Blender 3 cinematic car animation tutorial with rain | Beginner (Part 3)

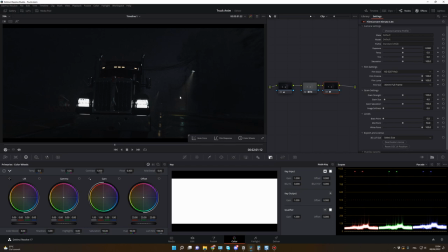8:22 And here, as you can see, my image is much darker, true, but there is this cinematic look that we can already feel to the image just by applying this plugin. And what I like to do for the film stock, I go for the 5213, this one, because it's giving a more bluish look.
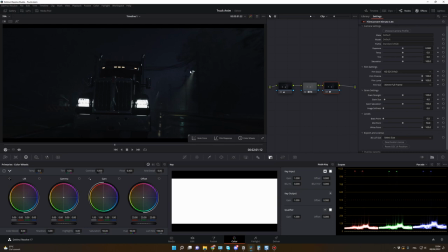8:43 And I also like to raise the exposure for this project because it's a little bit too dark for now. So let's go something like that. And for the grain, there is 100% grain, and I like this because it's giving some imperfection to the image.
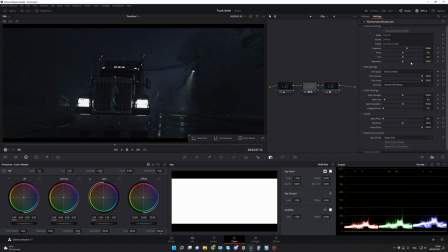9:03 So let's stick to that. And maybe I will add a little bit of saturation. Yeah, something like that. So as you can see, this plugin is adding a lot to the look. Okay, and that's pretty much it for the look.
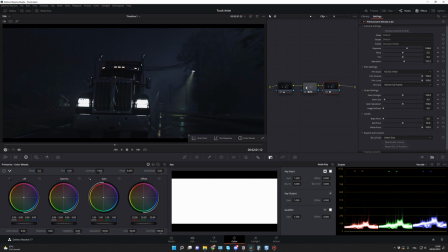9:20 So now that you have these three nodes, of course, if you don't have the plugin, that's okay. You can do without the plugin. You can just do like that. It's okay. Or maybe you can add some grains yourself on the image. And if you want to apply this look to another image, all you have to do,
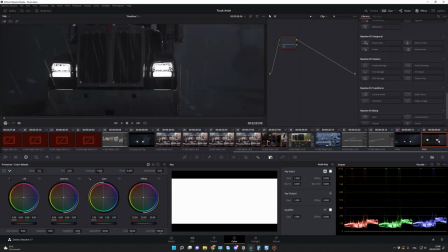9:40 bring back the clips, and let's say now you want to color grade the same way this clip. You just go on this one, the one that we just did. You press Ctrl C, you go on the new one, and you press Ctrl V. So you will apply the same nodes on the clip.
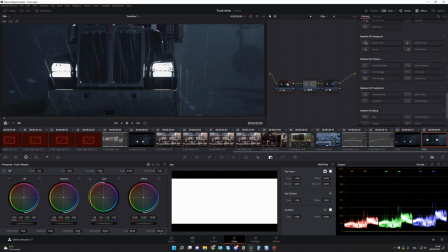9:58 And if needed, you can do, of course, the correction that you want on the different nodes. Now let's go back actually in the edit mode,
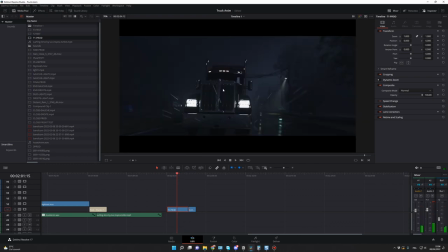10:07 and I will show you the different effects that I add on my image, and you will have them in the free version as well. So you go on your first clip, you go in effect, and you search for glow.
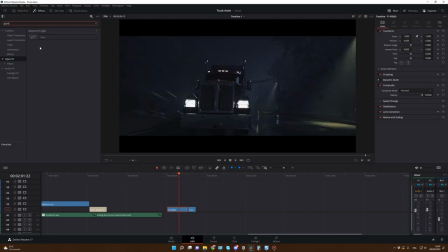10:24 And to apply this effect to your clip, just have to drag it and drop it on your clip. And as you can see now, I have some glow on the headlights and on the different lights. Let me see what was my different values.
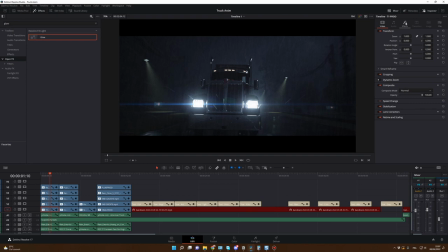10:37 So you can see on my original clip. So you go in effect to see the different effects that you have on your clip. And here, as you can see, I have glow. And here are the values that I have selected. I think it's the default values. And here's the effect without and with the glow.
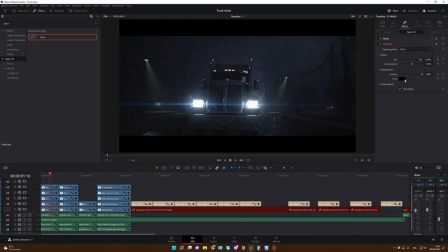10:55 And I also add a vignette. So it's only two effects on the clip, a glow and a vignette. And here are the values that I have for the vignette. And I like to use a vignette. As you can see, it's helping to bring the focus to the main object. And like the color grading, if you want to copy the effects to the different clips,
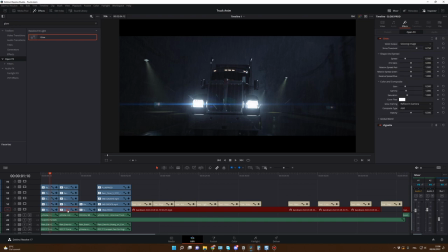11:13 all you have to do is to press Ctrl C and you go on the second clip and you press this time Alt V
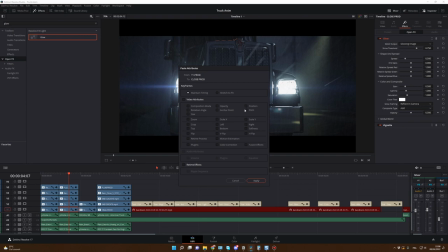11:21 and you select the effect that you want to copy. And for this case, it's the plugins that you want to copy, and maybe if you want to copy the color correction, you can do it here too, and you can select what you want to copy to another clip.
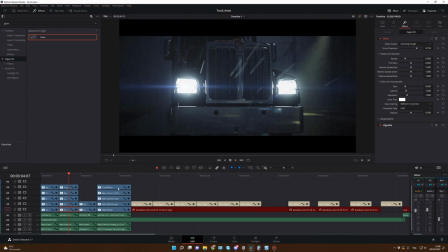11:36 Okay, before we finalize the composition in DaVinci Resolve, let's go in After Effects. So I will show you how I add the lens flare, and then we will come back in DaVinci Resolve to finalize the rain effect and the integration of the lens flare.
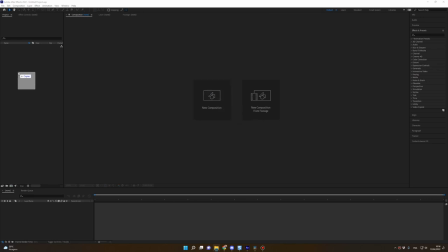11:53 Okay, I have After Effects open. You drag the files you just rendered and it will create a sequence automatically.
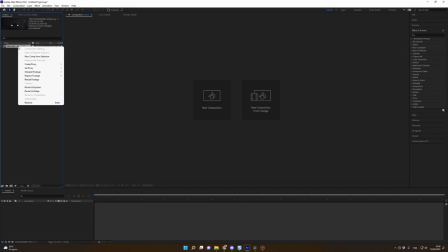12:00 Before you create a new composition, just right click on your files and you go in Interpret Footage, Main,
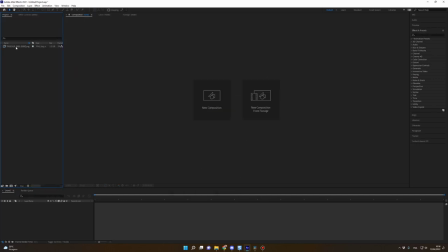12:06 and you change the frame rate to 24. After that, you can simply drag the files into your composition.
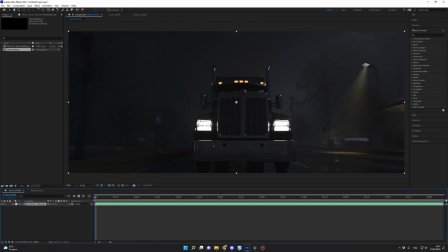12:12 Just like that. From there, I will select only the frames I want to work on. I change my work area like this and maybe like this. Wait. So right click and trim comp to work area. And now we are going to track the position of the headlights because we want the lens flare to follow the headlights.